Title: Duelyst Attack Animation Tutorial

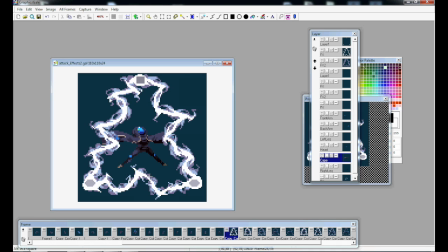719s
In the first frame the lightning peaks up here and then on the second it flicks and peaks down at the bottom and again we
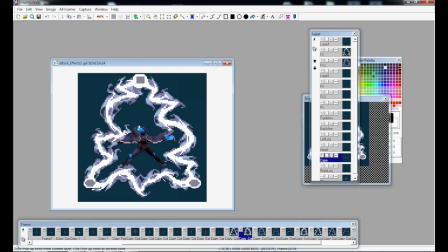726s
have a peak at the bottom and then it switches and peaks at the top this is what helps give the lightning bolt an extra bit of intensity that we
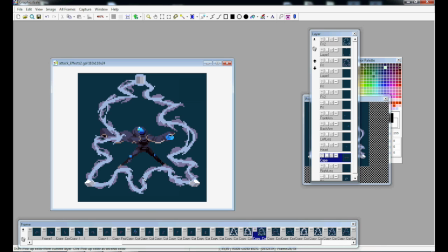733s
need let's go up to our first dissipation frame now notice how these frames are pretty similar the shape of the lightning stays relatively the
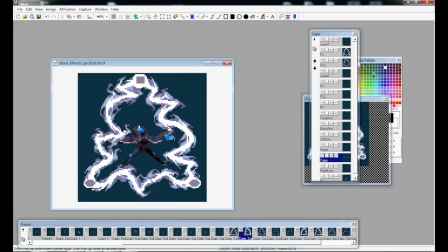742s
same but we dropped the brightness down a level and thinned out the lines the same process happens on the next frame and then the next frame after that until we're ready for the second lightning strike which is pretty much the exact same process so we don't need to repeat that. Okay so now that we have the special effects done we're really close to having this animation complete. If you remember at the beginning of the video the character had this glowing aura around him that sort
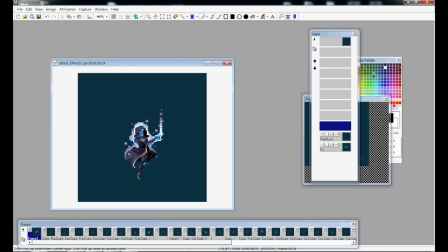768s
of just disappeared whenever we started animating so yeah that's gonna need to come back in.
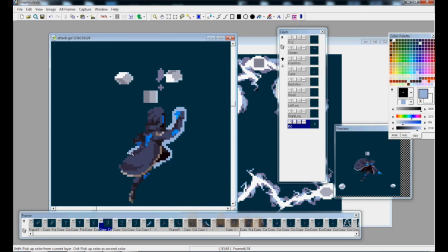774s
If you've played Duelist, you might notice that a good number of the characters have auras or are glowing or on fire or something like that. I actually really love this from a design standpoint. It gives the characters a unique look, but from an animation standpoint, it can be kind of tricky.
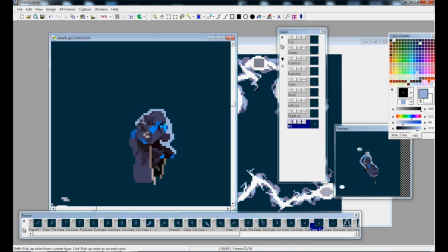791s
During the animation, you want the focus to be on the movement of the character and not the glowing white around him.
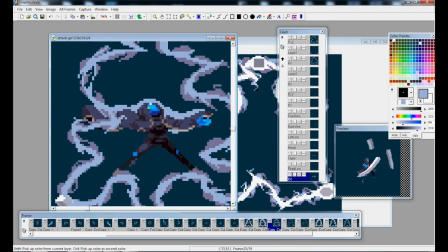797s
So we want to make sure that in the animation, the glowing aura doesn't distract the viewer from the movement.
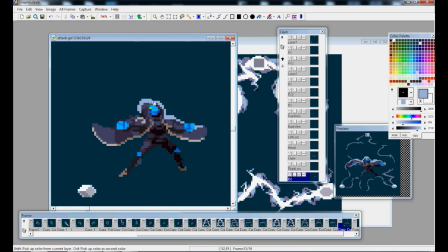803s
We'll do this by reducing the amount of particles coming off the character and keeping the brightness of the aura from overpowering the action.
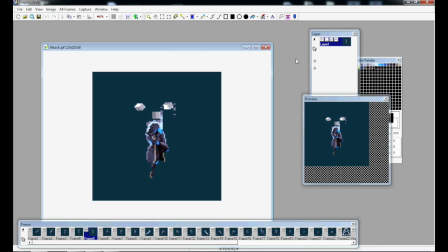811s
And with this we're going to call the animation complete. There are a few steps that I left out in the interest of time like the movement of the rocks and this sort of shake that he does while the special effects are going off. I'll put a download link to the animation in the description for anyone who wants to explore that on their own.
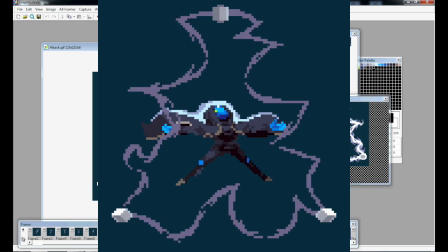829s
Thanks everyone for watching! I hope you way to learn something from this tutorial. If you have any questions or maybe disagreements about the video, please leave a comment below.
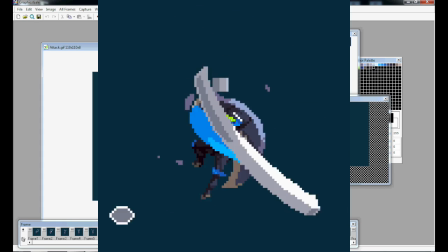837s
If you'd like to keep up with animations or projects I'm working on, you can follow me on Twitter at AdamClingPixel.
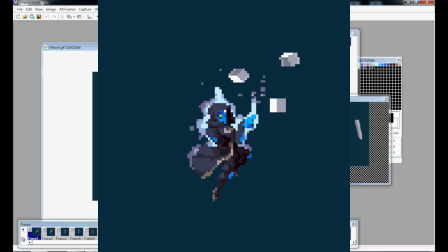844s
Also a huge shoutout to GlobberKotaki, he sprites all the amazing designs for the characters that I have the pleasure of animating. And if you haven't tried out Duelist yet, you really should give it a shot. You can download it for free at Duelist.com, I'll put a link in the description.
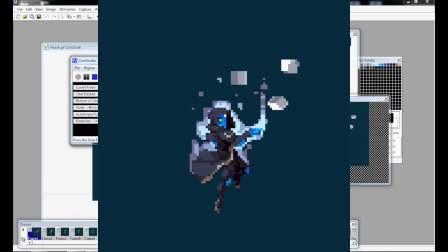858s
Thanks everyone and have a nice day. Thank you.